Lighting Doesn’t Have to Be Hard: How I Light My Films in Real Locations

Hey, what's up guys? Welcome to another video. Today I want to talk to you about lighting. I know this is probably a terrible situation right now, but I'm talking about lighting and my lighting is terrible right now. So don't take this video itself, like my talking head video. I just have to knock this thing out. So one of the things that I hear a lot of people talk about in the film world, especially the independent film world, as cinematographers and as like directors in the independent world, they will say that they don't really know a lot of lighting and they kind of shy away from it. But I kind of gravitated to a different type of analogy for it. Like for me, lighting is simple. And the reason why I say it's simple, not saying that putting the fixtures up there and everything like that is simple, is lighting is simple in the fact that you live in it. You don't have to have everything be artificial. One of the things in one of my styles is, my main style is doing more naturalistic lighting. So whatever, like I walk in and see what I see, and then I would rather take light away than add light to it.
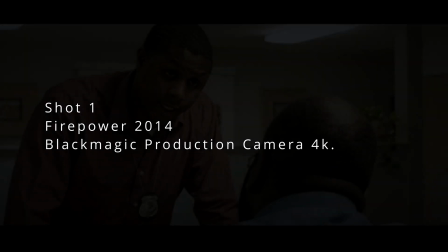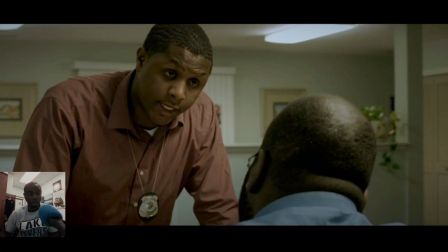There's a lot of issues with this and things that I would do differently, which I'm going to talk about that as well. But for the most part, we're looking at this screen. This is a shot. It's like the first shot that we see, second shot that we see in the movie.
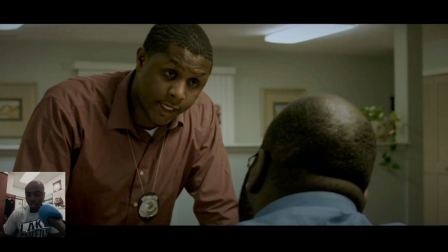And it looks very good right now from the way that it sits, right? You got depth because you got distance in the background that's lit. You got the foreground that's got a little bit of contrast over here on the right side of my main actor's face.
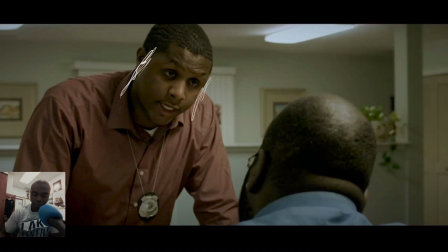Right here, you got some contrast between here and here. We're lit from the opposite direction, and then also if you look right here, we're lit from above. But if you look at it again, we have the a little bit darker shadow side of this one.
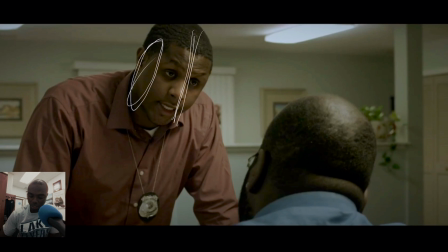We have more light on this side of the face, and then at the same time, we got obviously the practicals of these lights overhead. Which also is throughout the entire room, which gives you this spot right here. When I go into lighting, I like to go into a naturalistic look.
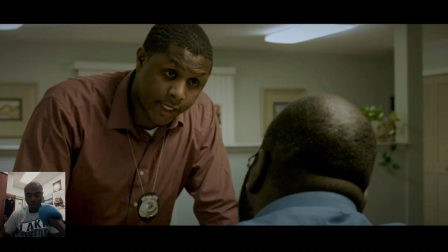I don't want it to be super artificial. I don't want anything like that to happen. Because I don't think that lighting should be something that isn't noticed, right? Same thing with edits. If you notice the edits and the cuts and stuff like that, I don't think you're doing your job correctly. So with that being said, I really want to talk about the way that I made this shot, right?
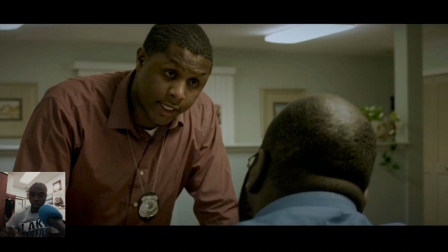So I took and walked in, turned the lights. There were, and I'm trying to remember because this was a long time ago, there were lights, and these lights up here up top, right, are fluorescents, but they were like good fluorescent lights. They were not green. They didn't have a green tint to it.
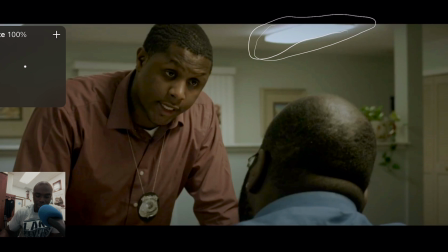It was one of those things where it's just like these lights, they did a lot, and they were backlighting them for the most part. The second thing was the position of the desk. So with this situation, this desk, the light for the other lights are not directly over the desk.
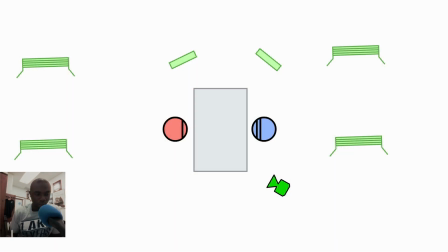So the way that it was set up was, luckily it was in between lights. These two lights were not directly overhead, so we didn't have a cast down. What I also did was I added a couple panel lights on this side to shoot this way
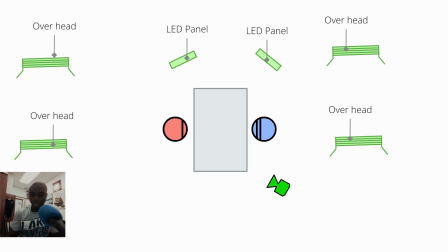and to shoot this way for the opposite shot. So it was simple lighting just to kind of give it a little bit more lift and not just have backlighting.
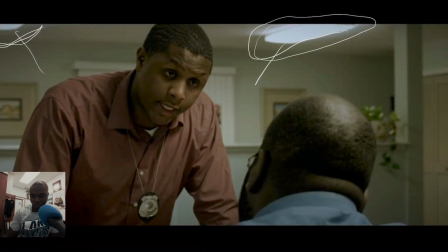So these lights were behind them, and then there was also lights in a very similar situation on the other side, and I had a panel on this side. Let me put that back to white. So I had a panel on this side, right? I had a panel shooting this way to kind of light them up right there.
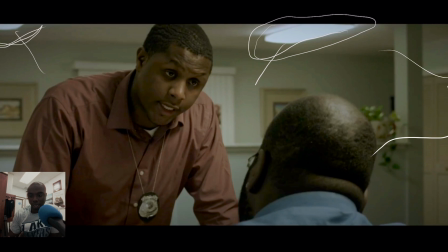But a lot of the lights that were inside the actual location worked for me. Now, I'm not going to act like the camera didn't have anything to do with it. The Blackmagic production camera 4K has a great sensor, so that actually helped out a lot too.
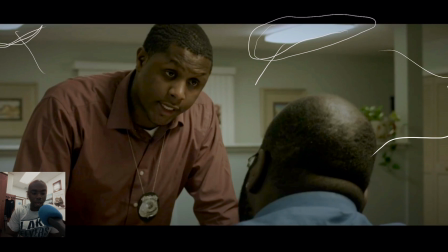That Fairchild sensor is something different. Okay, now I'm going to go to another one, which was more recent.
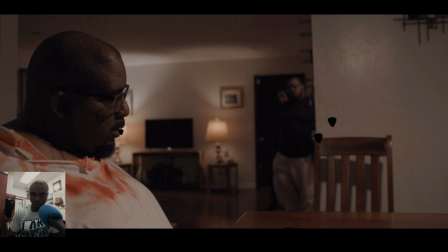I'm going to go, this is kind of the opposite of what happened last time. There's a lot more light integration, but it was light integration into the scene itself, right? So this film, I used the B7C light bulbs,
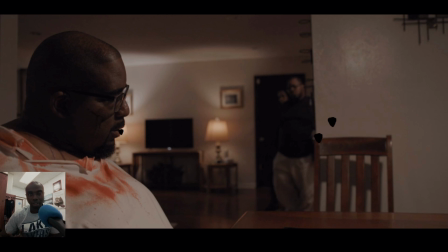and I used a Aputure 60D, and I also used some tube lights to do this movie. But in this scene specifically, the only thing I used to light these scenes were one Aputure
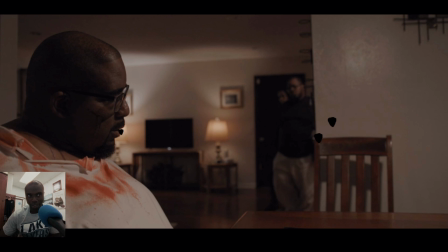60D, and then I want to say 7 Aputure B7Cs. Okay, so there was a chandelier here. This is at a kitchen table. There's a chandelier in this area. And they all had lights in them. They had these ugly, like, mixture of daylight and tungsten LED lights.
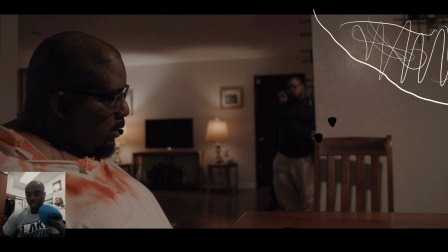So I took them out And one of the things about the B7C is that you have Aputure's app to control those lights. And so I use 3 of those lights in the chandelier towards him to get
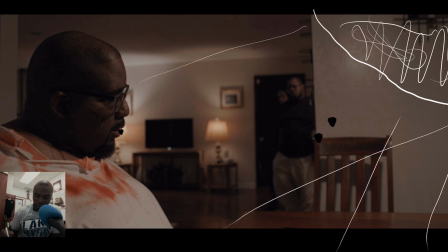his key light, basically, and able to light all this stuff right here. On the back here is a practical. There's 2 of them, actually. Those have B7Cs on them. They're used to create depth. Also, in this area, there's a hallway that comes from the door, and I put a B7C there.
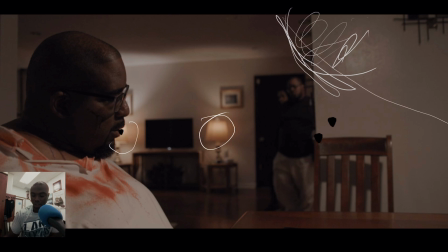So I have 2 B7Cs right here. I got 3 in the chandelier that's up here, that's pushing out this way as well. And then I have, I want to say 2 B7Cs here that I was using to light these characters as they walk in.
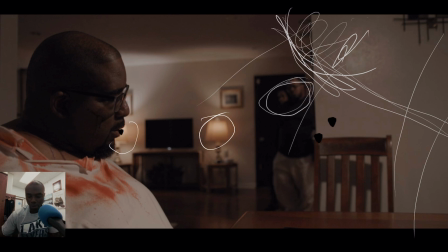But that's simple. These fixtures were already in the location. These fixtures were there. I just replaced the light bulbs with light bulbs that are controllable. A lot of times you get a lot of light in there that might have flickers. You have light that might have green tint. You have light that might have magenta tint. Who knows? There's different types of shifts that happen.
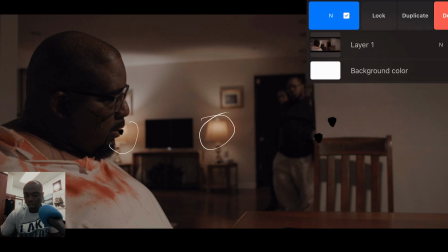One of the reasons why I was very excited about when I shot this movie is that I actually recently purchased those B7Cs.
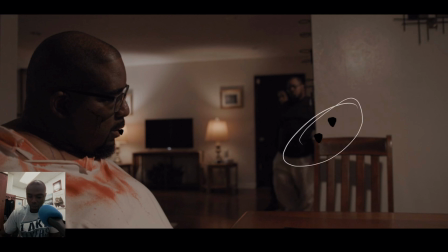Now this right here, again, is not part of it. I don't know what happened. I don't know where it's located on the thing, and I can't figure out how to erase it.
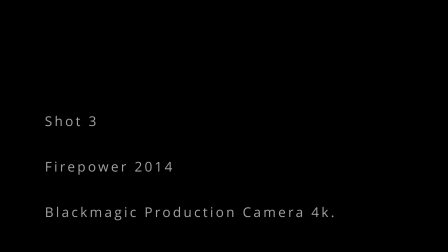But you know, it is what it is. So this is my last shot that I'm going to talk about today.
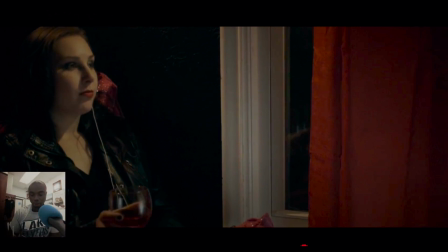It's from the Firepower, that first movie I showed you with the 2 guys sitting there, the over the shoulder. And this one is specifically one that I actually enhanced the light.
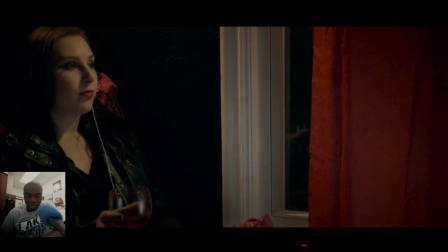It's still natural lighting, right? This room was black, so this room naturally sucked in light, didn't bounce light. So even when I walk in, with the natural lights being on, the fixtures being on, we didn't have enough light for her.
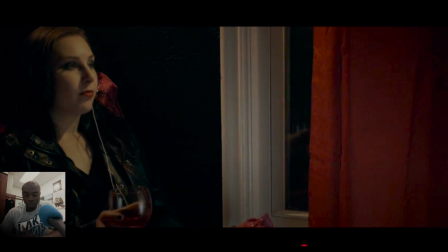So being in that house, the house is on the 2nd story, there was a light coming in here from the garage. And we can see that light was coming in, so I took in, lowered the window, put a suction cup on the outside, put a light on it, and flashed it through there, being blocked by this
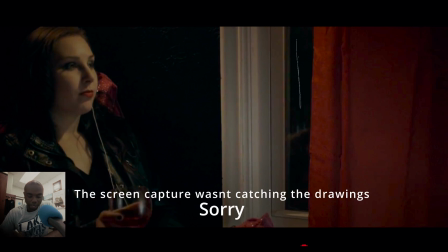curtain. So your key light is coming from that window specifically, and potentially a light inside of a room, right? So with that being said, I also placed a light here to light her hair, to give her a hair light,
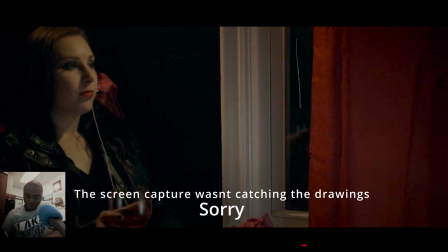but it's high enough to where I could also put a bounce down here to kind of give it a little bit more fill in the interior. So ultimately, like again, it doesn't have to be intimidating to light your film. It's really just more of just playing around. And so, not sponsored.
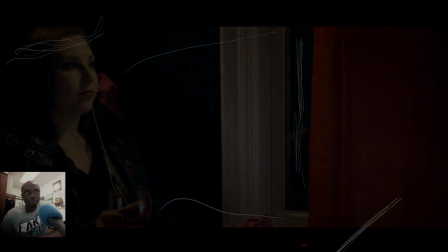This next segment is not sponsored, but I wanted to talk to you about, sometimes it's hard, you know, especially in my situation, being in a small market, it's hard to get people to come out and just like test out things for you. Normally, if you're getting people to come out, you're shooting a film or you're shooting a commercial. You're doing something that's not just testing.